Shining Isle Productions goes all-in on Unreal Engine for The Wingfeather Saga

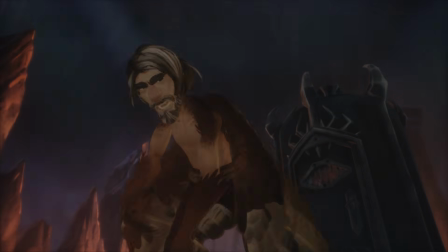[0:10] I am Arthur Wingfeather.
When we set out to create the Wingfeather Saga animated series, we wanted to make something timeless,
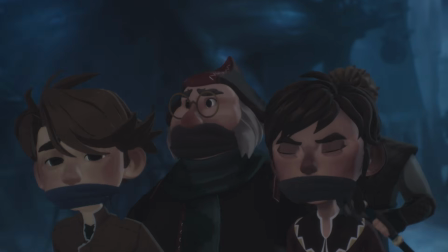[0:23]
something that would have a visual design and kind of aesthetic that would age well, and I think we've done that.
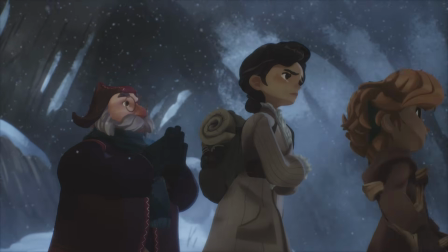[0:30]
I think because of all the brilliant paintings that we've applied and the way that the technology of CG feels painterly has given it a timeless quality that I'm very excited about. It's so beautiful and it's so powerful.
We have to find him, Papa. And once we get to safety, we can come up with a plan to find the boys. Come with us.
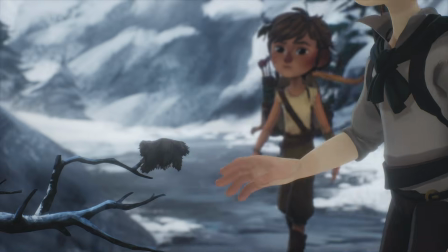[0:53] Wow.
I'm just getting more and more excited, not just about the story,
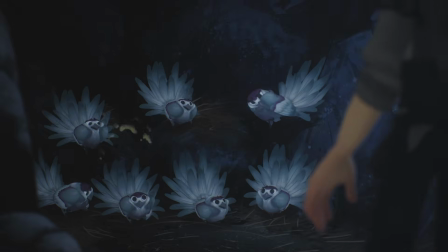[1:00]
but how we can keep improving the processes in the studio and our workflow and our pipeline.
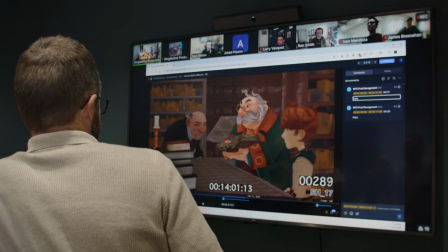[1:07]
One of the core ideas that Chris and Keith and Andrew had from the start of the short film was a distinct look and feel, and this very hand-painted look to it.
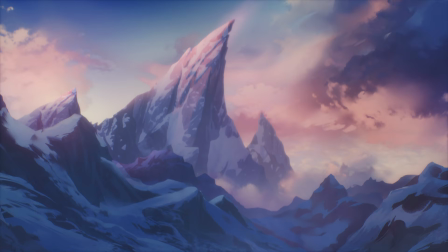[1:18]
To get that look and feel, Keith Lengo, our CTO, also an executive producer, started working within the Unreal Engine.
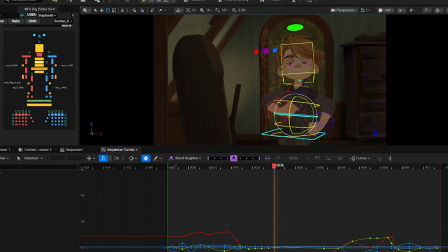[1:27]
I had been pretty experienced in using game engines for cinematics and or linear content media for a good while.
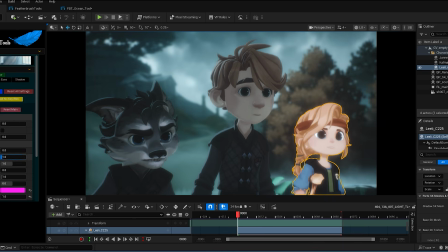[1:35]
So I already knew the power of what it could do. Unreal is just a new tool in that realm for me.
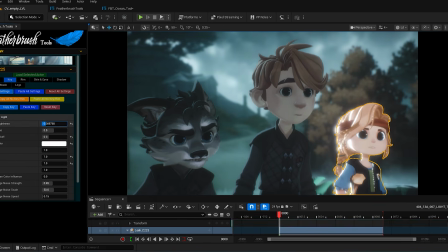[1:42]
The thing we wanted to do in our painterly styles, we wanted to have a gradient that would go between one color and another.
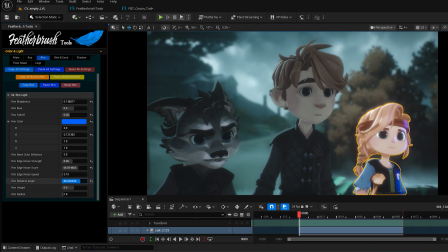[1:48]
So if you had, this light here coming, we would do that in the shader. We wouldn't light it. We'd put that color of that light in the shader.
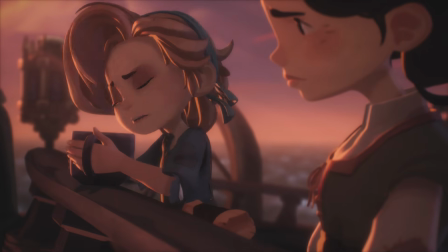[1:54]
But we didn't want a hard edge because that's toon shading. And this was more supposed to be painterly.
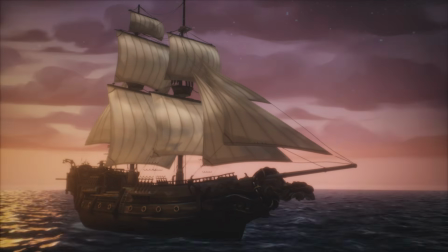[1:59]
So we needed the ability to take paint strokes and break up that edge.
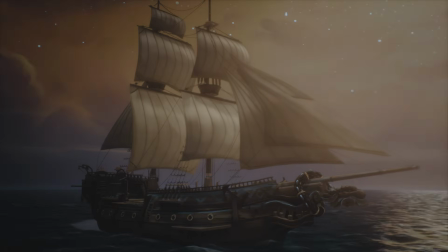[2:03]
Once I figured out how to do that in the material system, in our shader, it was like, okay, this will work.
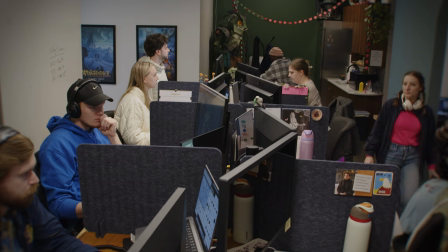[2:08]
I knew the rest of it would work. Singularity of a development environment is really, really important.
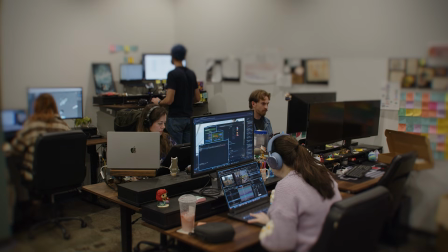[2:15]
We don't have to switch from this program to that program, to switch from this coding shading language to this coding shading language.
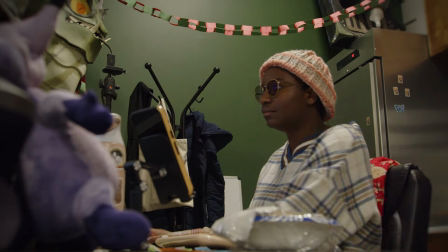[2:21]
Doing away with that entire thing, the round-tripping side of it,
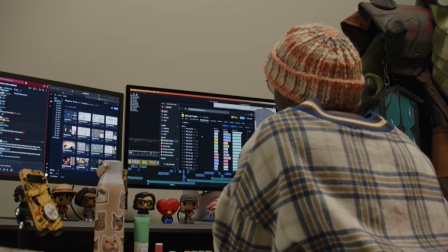[2:25]
and just being able to do right in engine made retakes significantly faster and easier to do.
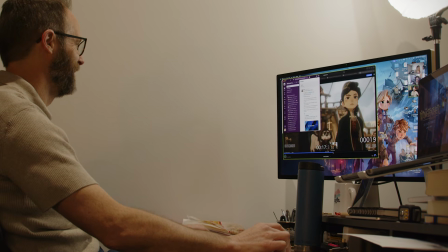[2:31]
So being in engine for everything, for rigging and in animation, it just streamlined the entire process.
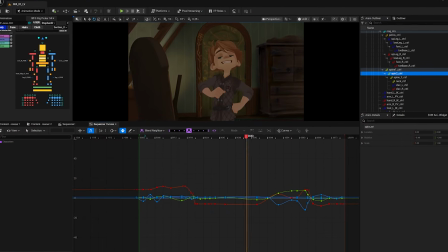[2:36]
If it's in engine, and if it's a simple little fix, instead of having to bounce that back out to an animator who has to fix it in a Maya rig,
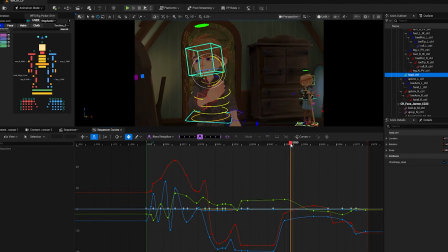[2:44]
we could just have anybody who's available.
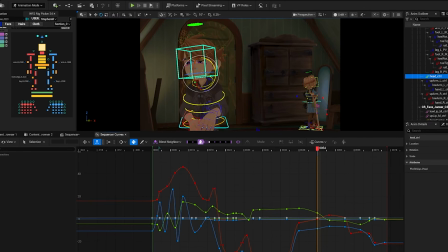[2:47]
You can have the lighter just do it right in the scene, or you can have a TD do it, so that animators didn't have to slow down and go fix these technical things quite as much.
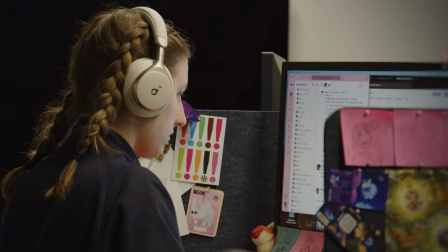[2:55]
It just allowed the animators to spend their time doing what they're good at, which is creating believable, compelling character performances.
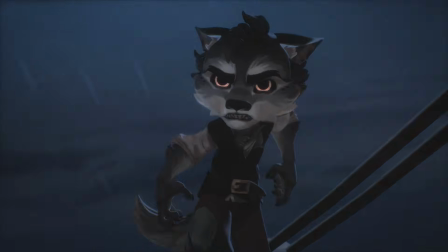[3:03]
It is literally an iterations business. That's all this stuff is.
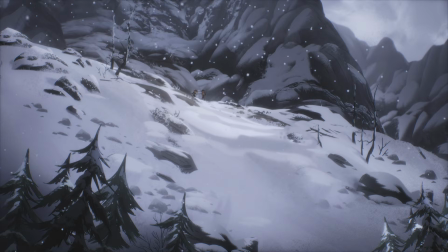[3:07]
To not use tools that would make your ability to iterate faster for the same amount of time and money seems foolhardy. Unreal Engine is a force multiplier for iterations.
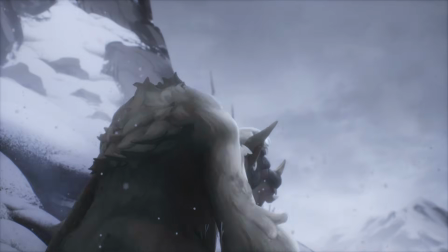We made it!
There's a confidence across our team of knowing the tools we have and how we tell the story,
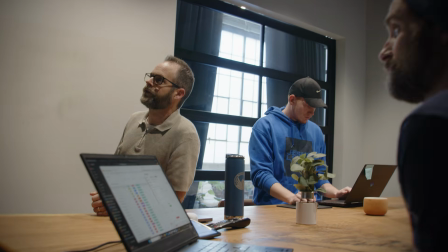[3:34]
and I think season 4 and then now 5 will build upon each of those in a way that the audience will definitely feel. As long as there's any hope,